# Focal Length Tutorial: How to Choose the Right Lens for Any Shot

Understanding focal length is an important part of how to tell your story, whether it's through photos or videos. For example, a photo taken at 17mm will make your photo look larger than life and have a surreal look,
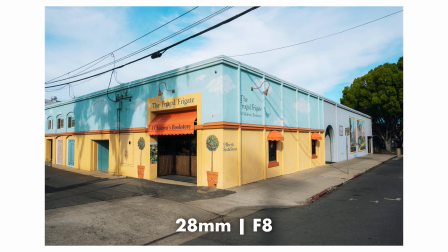[0:10]
while a photo taken at 28mm will look a bit more natural and true to life. So in this video, I'll teach you all about focal lengths and which scenarios you'll want to use those specific focal lengths in. Before we get into it, if you haven't already, I highly recommend that you check out my video on sensor size and crop factor, because the size of your camera sensor does have a direct impact on which focal lengths you'll be using. Okay, so first, what is focal length? Or better yet, what does it do? In the simplest terms, focal length is a measurement of how wide or how tight your field of view is. And focal length is measured in millimeters, so the smaller the number, the wider the angle, the larger the number, the tighter the angle.
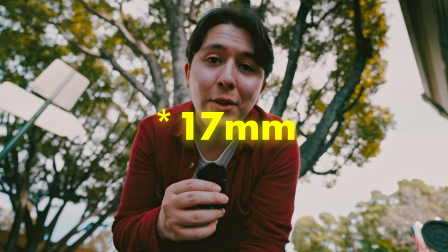[0:45]
All right, so first let's talk about 16mm, or in my case, it's gonna be 17mm because that's the widest my lens will go, but this is considered ultra wide.
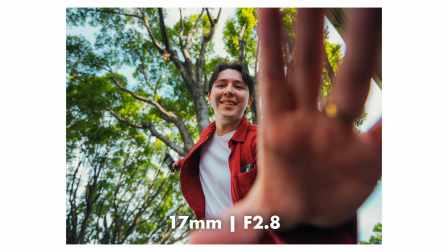[0:53]
This is gonna give you an ultra wide field of view, so you're gonna capture a ton in your frame.
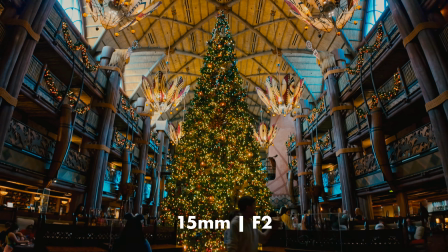[0:58]
And this can make your shots look very immersive and very grand.
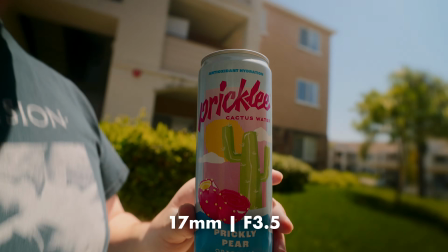[1:00]
I like to use this focal length for POV shots where I wanna get up close to my object, and it can make your audience feel like they're with you wherever you're at.
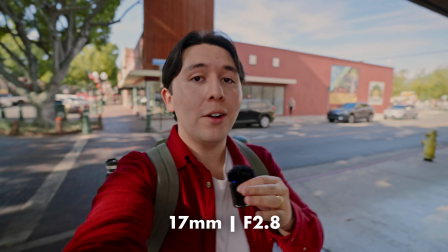[1:07]
It's also a great focal length for vlogging because you can hold your camera at an arm's distance and still capture yourself and a few other subjects in your frame.
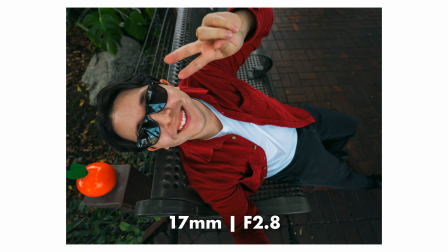[1:14]
You can also use it for some experimental portraits at high or low angles,
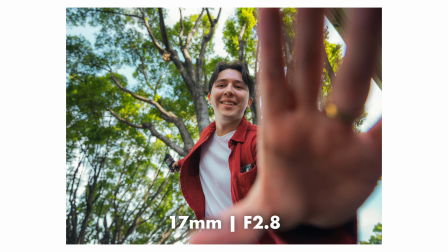[1:18]
and you can have your subject put their hand in front of the frame, and it will have this really unique distorted look that you can't get with other focal lengths.
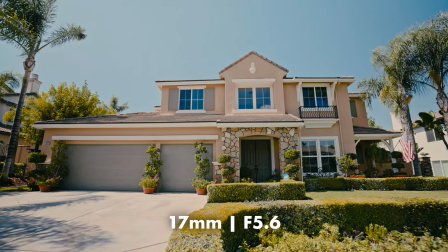[1:25]
Another instance can be for real estate photography and videography because it will allow you to capture the entire room, for example. All right, next let's talk about 24 to 28mm, which these are going to be considered standard wide angle lenses. I would consider this a great focal length for documenting everyday life because you can capture your subject and also a ton of the environment in the background to give your photo some context.
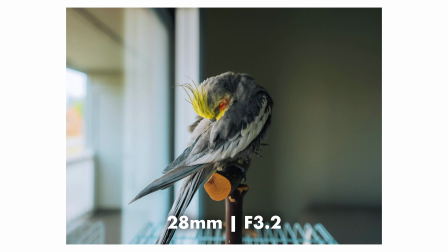[1:45]
And it's not going to have as much distortion or that fisheye look that your ultra wide lenses will have, but it'll still be wide enough to capture your subject and a ton of the environment in the background.
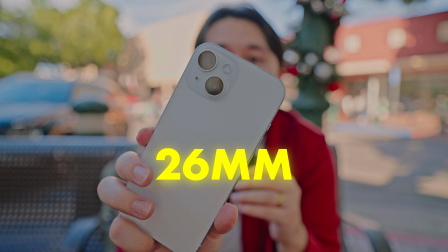[1:53]
And if you have an iPhone, for example, the main 1x lens is going to be a 26mm lens, so I can give you a better idea of what that focal length will look like. And in my opinion, it's just a perfect point and shoot everyday focal length. Next focal length is 35mm, which is still considered a wide angle lens. This is a really popular focal length for street photography because you can walk around, take some quick shots,
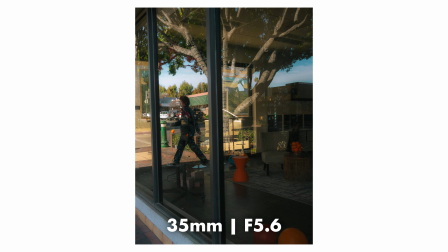[2:14]
and it's not too wide that your photo will feel too zoomed out, but it's also not too tight where you're not going to get enough in your frame.
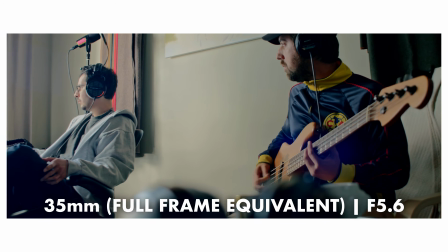[2:20]
This is also a fun focal length for filming mini documentaries because if you take a couple steps back, you can still show your subject and their environment and still having some separation from your background, or you can take a couple steps closer and get more of a detail shot. Next up is 50mm, which this focal length is equivalent to the field of view that our eyes actually see. So this is a great focal length if you want a natural, real-world field of view, and to me it really shines if you want to take portraits.
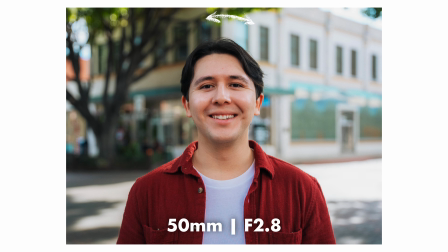[2:44]
And set your aperture to something like an f2.8 or wider, and you'll get some nice background blur and really isolate your subject in your frame.
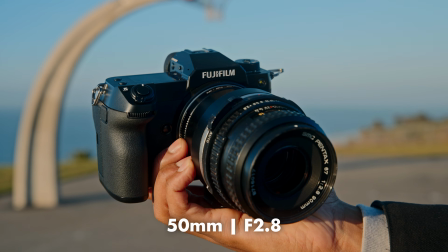[2:51]
And for video, this can be really nice if you need a close-up shot of your subject, and it can really separate your subject from the background to make them pop. Next up is 70 to 200mm, which these are considered telephoto focal lengths. And on the wider side of telephoto lenses, like an 85mm lens, this is also great for taking portraits and really separating your subject from your background.
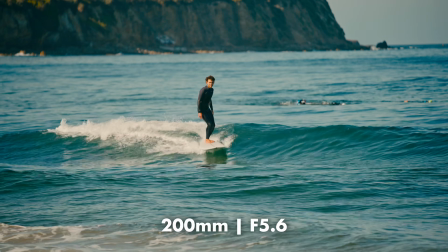[3:11]
And anything past that, like 200mm or more, is great if you want to capture subjects that are at a far distance, like surfing, for example. And lastly, let's talk about compression and background blur, because your focal length actually has a huge difference on that. I took the same portrait at various focal lengths so you can compare the differences. First noticeable difference in focal lengths is facial distortion.
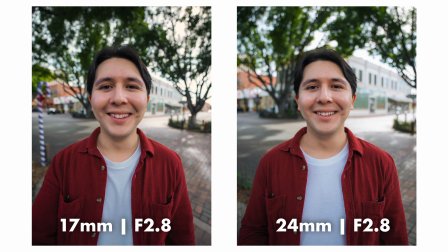[3:29]
The wider the lens, the more distorted faces look, and the tighter the lens, the less facial distortion you'll get.
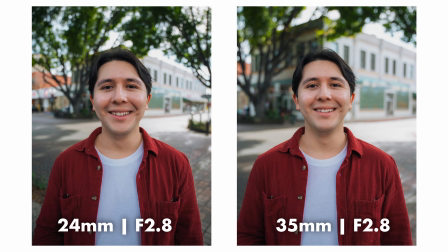[3:35]
Next, comparing 24 and 35mm, another difference you'll notice is how the tighter the focal length, the more compression, which basically means as you zoom in more, your background will look closer, aka more compressed.
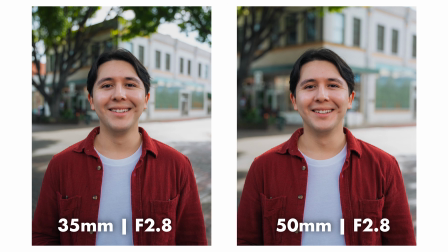[3:46]
Next, comparing the 35 and 50mm, another key difference you'll notice is in background blur. All shots were taken at f2.8, but the tighter the lens, the more background blur that will be.
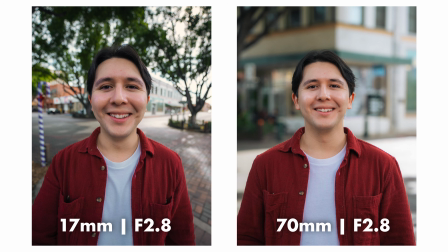[3:56]
Lastly, comparing 17 and 70mm, you can really see a huge difference with all the factors I mentioned before, like facial distortion, compression, and background blur. So anyways, that is all for this video.